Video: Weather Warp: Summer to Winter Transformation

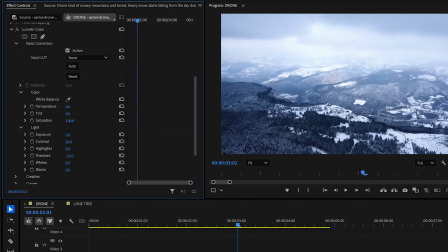So that way we can try to get it to the point where we can hardly notice the shift in color between the two clips. The cool thing about using AI for this effect is it doesn't have to end with that one generation.
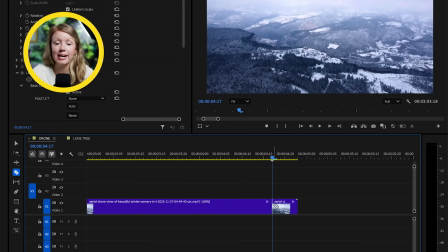So here I want the shot to end with the drone flying up into the clouds. So I exported the last frame of this clip and made another generation.
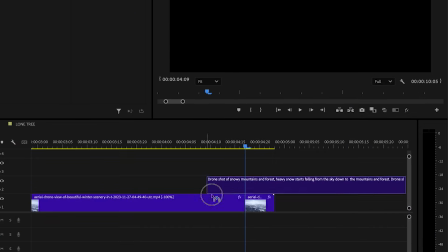And here it is. Let's plop it right at the back and let's play.
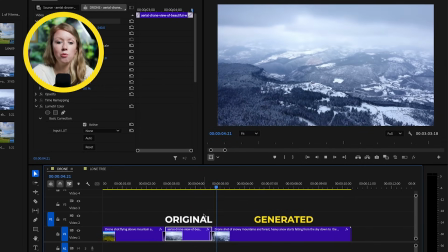You can see that the generated video has the drone moving back faster than the original clip.
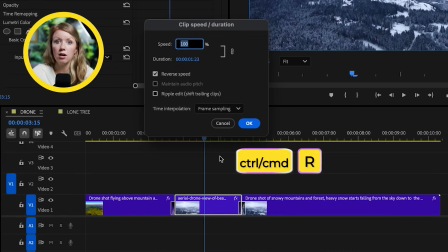So let's select the real footage and press Control plus R or Command plus R, and here we can speed it up a bit.
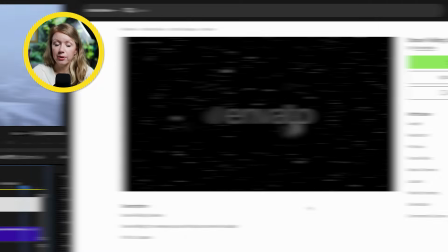And now the speed matches way better. To glue it all together, I downloaded the snow overlay from Envato, and let's place it above our clips.
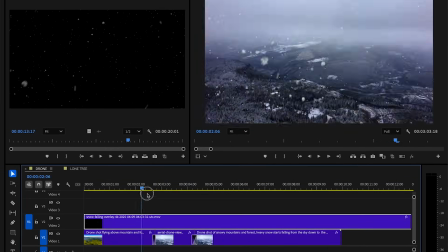Now, luckily, this overlay is already pre-cut, meaning that it has that alpha transparency.
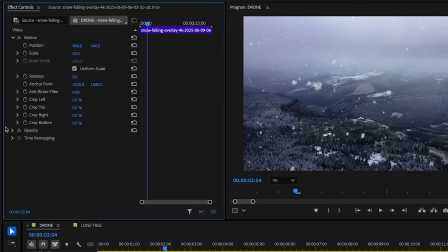But if yours has a black background, make sure to change the blend mode to screen.
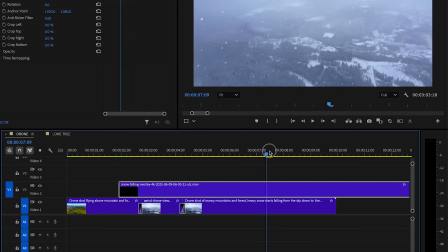And for me, I specifically want this overlay to show up only when it changes to winter, right?
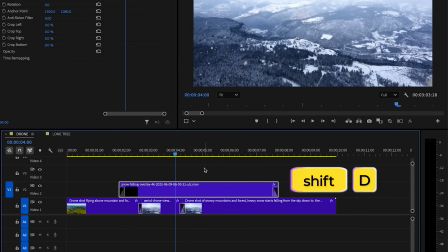So let's select the overlay clip and let's press Shift D to add a fade to the start and the end. Then let's extend the fade a little bit.
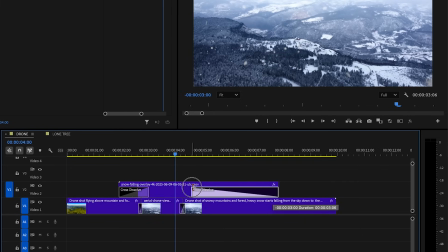And for the end, I'll extend it by a lot because I want the snow to slowly disappear as the camera goes into the clouds.
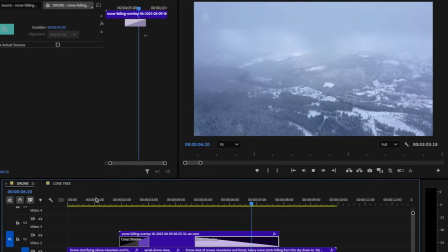And since the camera is slowly moving back, let's also keyframe the scale of the snow overlay video.
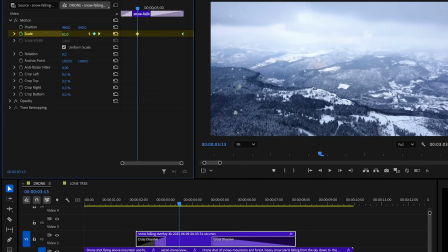So what we can do here is scale up for the first keyframe and then have it slowly scale back down until the end of the clip.
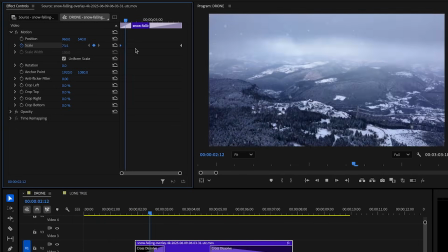Now, obviously this isn't 100% realistic, but it does give you the illusion of the snow following the camera movements.
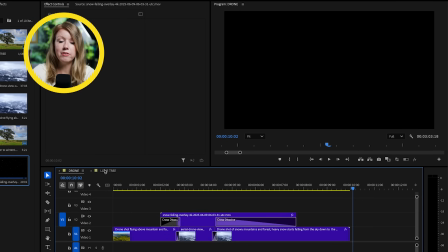Let's not forget about the lone oak tree generation. So I have this generated video in my timeline right now, and the only thing missing is the snow. So what we can do is drop in our snow overlay. And here's a tip for anyone that is using snow or rain overlays.
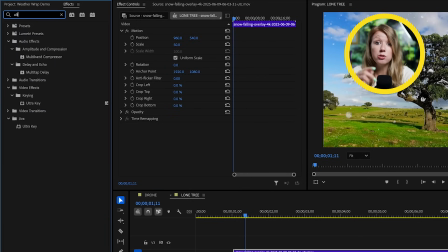What you can do is, even if it's not a green screen background, you can use the ultra key effect on this clip.
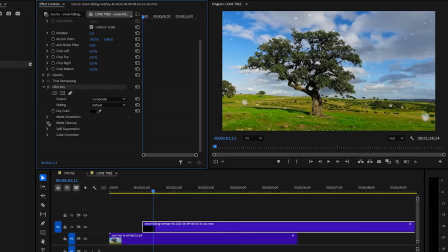And what we are using this for is the choke parameter here.
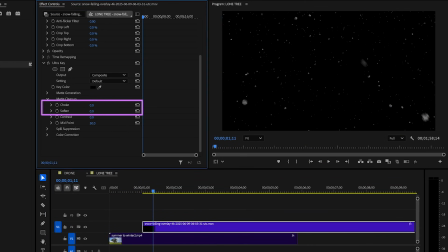So that way we can make the rain and the snowflakes smaller, and we can bump up soften to blur the edges a bit more.
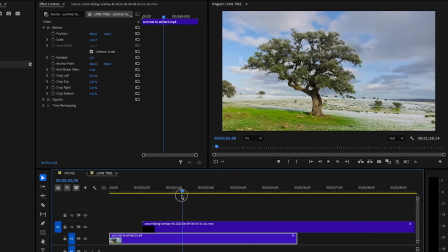So doing this will lower the density of the snow or the rain. So that way it'll help blend the overlay in with the footage to make it less obvious that it's fake.
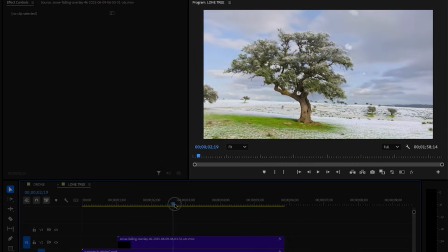For my generation, you can see that the snow kind of comes in from the right side.
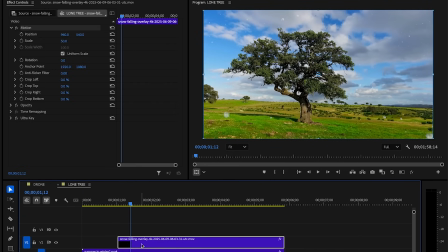So to match the snow, let's select the snow overlay, go to effect controls, and under opacity, add a square mask.
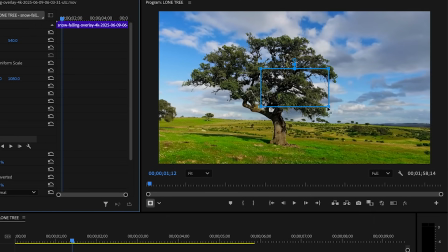In the program window, let's make the mask bigger.
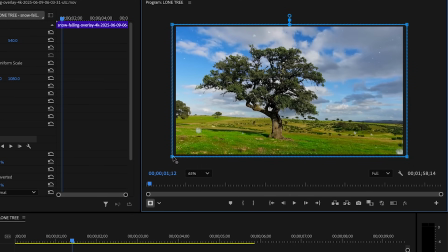And I'll also move the bottom left corner to the left so our mask isn't in a straight line.
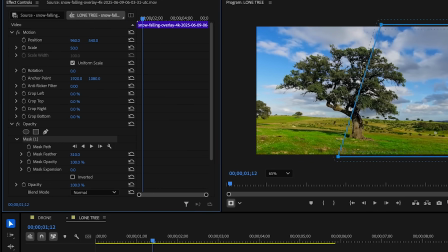Back in effect controls, let's bump up the mask feather by a lot, so that way we can smoothen out the edges.
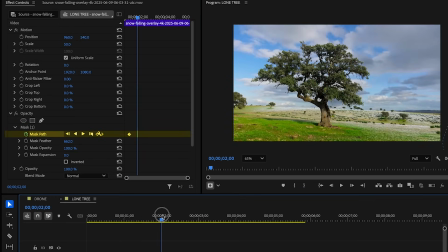Then I'll keyframe the mask path to have it come from the right in sync with the snow in the generated video.
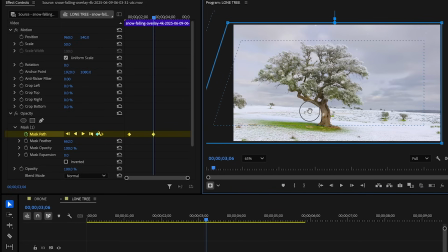And here's the result.
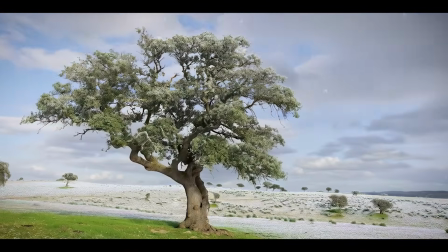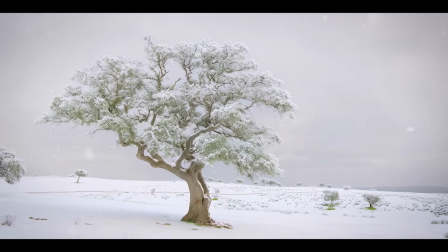And here are some more.
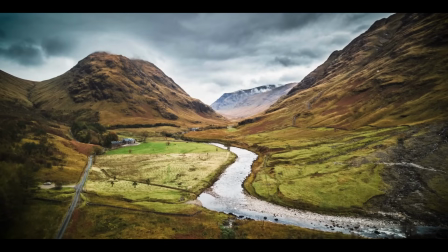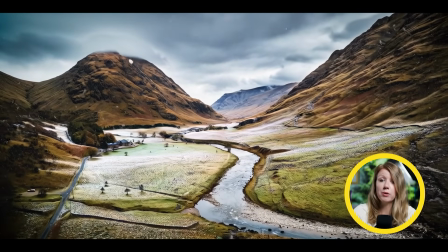I actually really like this one with the frozen river. I think it turned out pretty cool. Now, obviously, doing a seasonal change like this, the quality might not be up to par for a high budget film, right?
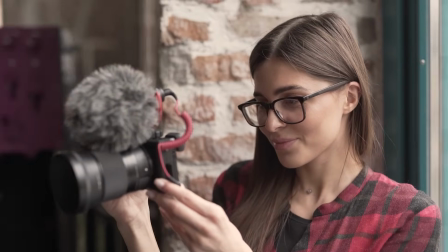But if you have a super low budget and you want to try this to create an establishing shot or show the passage of time, you can give it a try now, and it could be perfectly fine for social media at this point. If you want to learn more VFX that you can do with the help of AI, you can check out this video right over here. And if this video helped you out, be sure to give it a thumbs up. And as always, keep creating better video with Gal. See you next time. Bye. Ooh.